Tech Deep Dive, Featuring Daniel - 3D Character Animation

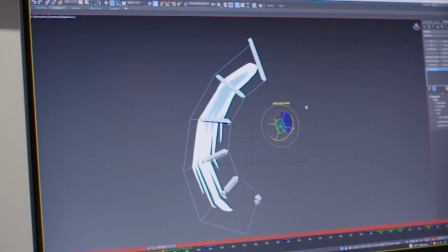It's pretty cool, this effect. I create different controller for each one of the bones,
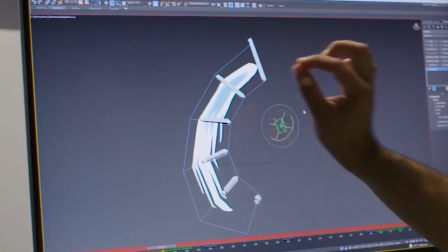and basically I'm telling each controller you're gonna move a percentage of what this controller is gonna move. 20%, 40%, 60, 80%. So that is gonna give me more flexibility.
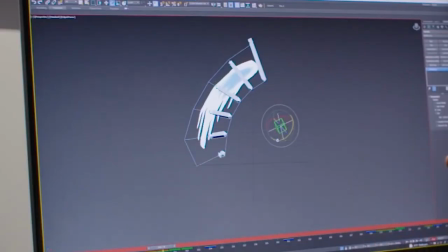I don't have to pay attention to each individual vertex. I could control only the first and last position, and it's gonna be following that path. Once we develop this rig, you could see how flexible it is. It's gonna look very nice. We face another problem with this, because when I try to put it on Unity, I have to be very aware about the scaling. If I scale something negative, it's gonna be on the other side. So sometimes playing with the scales is gonna give me some little problem further the line on Unity. What I create with this, in this case, to overcome that problem, basically I select the object in that specific moment and I create a duplicate.
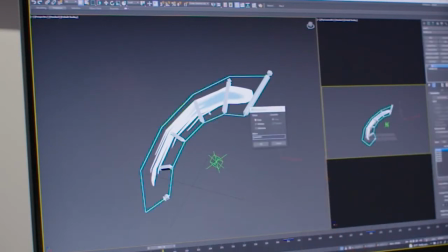So the best option for me in this case in particular was creating a copy of the effect itself and froze it in time,
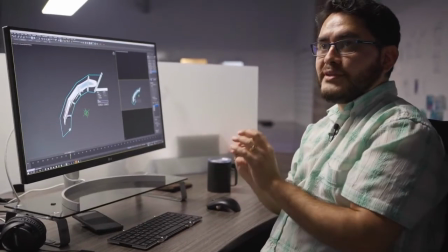and just showing like a stop motion technique by one frame at a time.
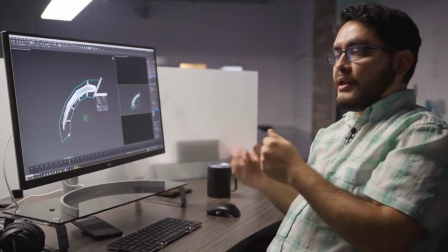So in this frame you're going to show this element, I'm going to hide it in the next frame, and I'm going to present to you another frame, another object.
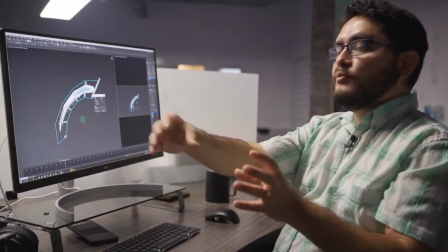It's going to look and it's going to appear like it's a moving, continuous, deforming object, but it's not.
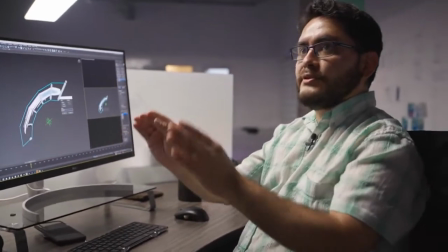It's going to be 3 different objects with different size, with different proportions. It's going to be showing different moments.
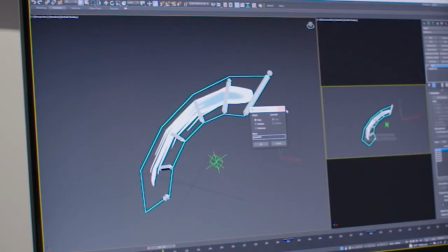So it's a lighter option, We prefer it like that, and yeah, it's working pretty nice.
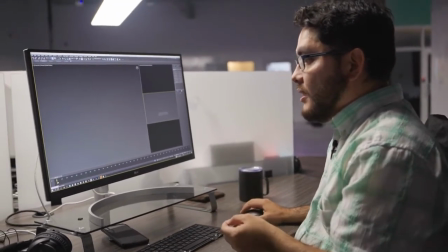One of the things that I decided to fix it that way, creating copies and make it like completely froze geometry, is because it's a lighter option for Unity.
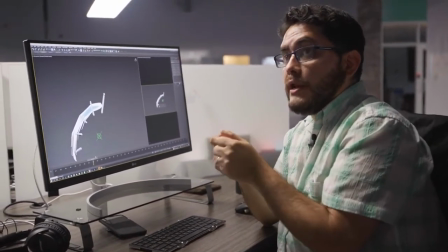It's better if we have a lighter option for Unity running in the phones or any older phones as well.
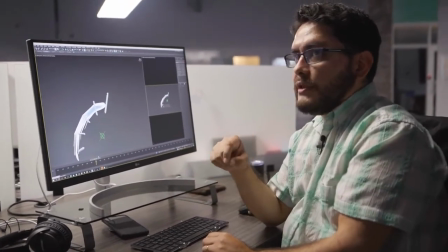It's better to have it like a very light version.
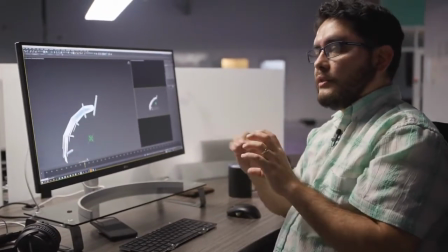So this complex rig, sometimes when you export it, those exporting option doesn't allow this kind of constraint.
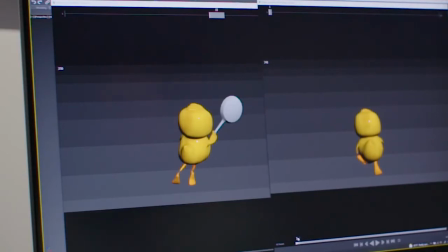Okay, let me show you the third version in comparison with the first version. That way you could see and feel the difference between one animation without any effect on top
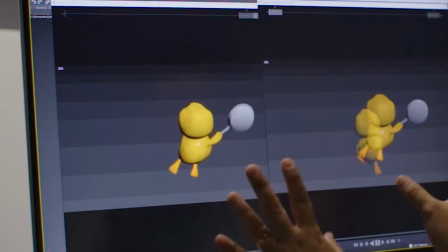and another animation with effect on top. You could see it's the same motion, it's the same timing, it's the same spacing,
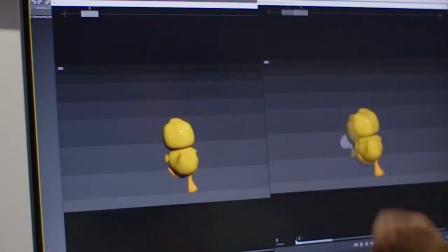but here you feel it more alive, more energetic, more like a living creature.
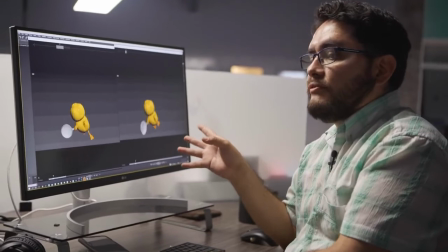For this kind of effect, is usually you see this kind of effect mostly in the 2D animation tradition,
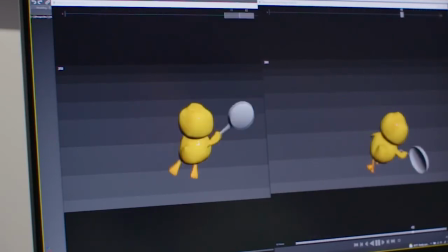and the principles is very powerful concept to have something on the air that deform.
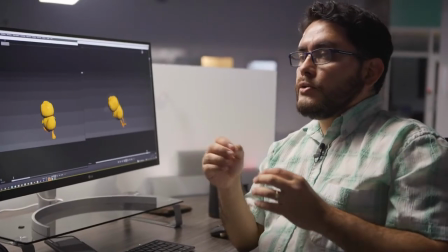You could tell and give more energy, and you could tell you could see it in the old cartoonists.
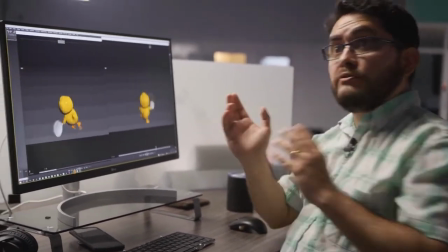You could see how one character changed direction from one side to another, or he's gonna point it,
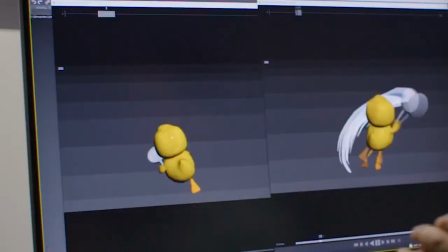or he's gonna hit something, or he's doing an action that is really quick.
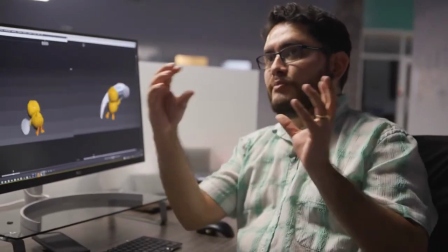You could see by frozen the frame, you could see some moments the object or the character itself is gonna get deformed.
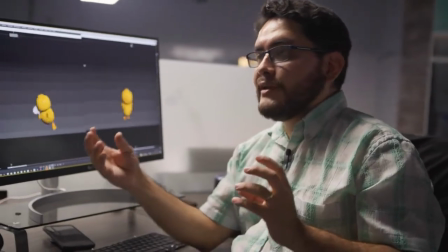When you get that deformation on the character, you will feel like that character is more alive.
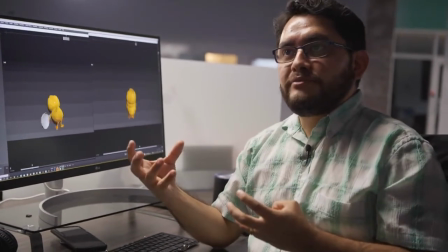It's not like a motion capture feeling where you feel something is robotic.
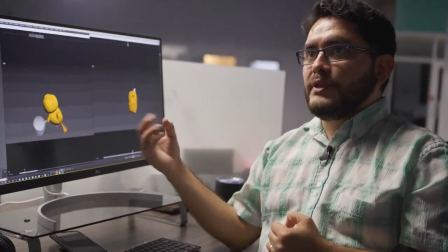We need to give life here. We need to connect with this character.
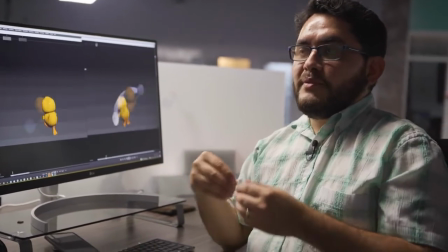So while we
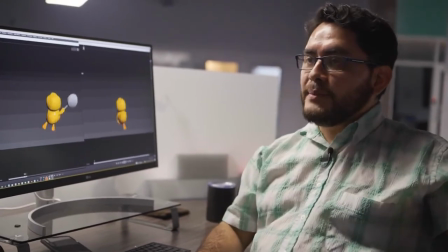could implement those little 2D tricks from the past to the new technology, I think it's the best way to communicate.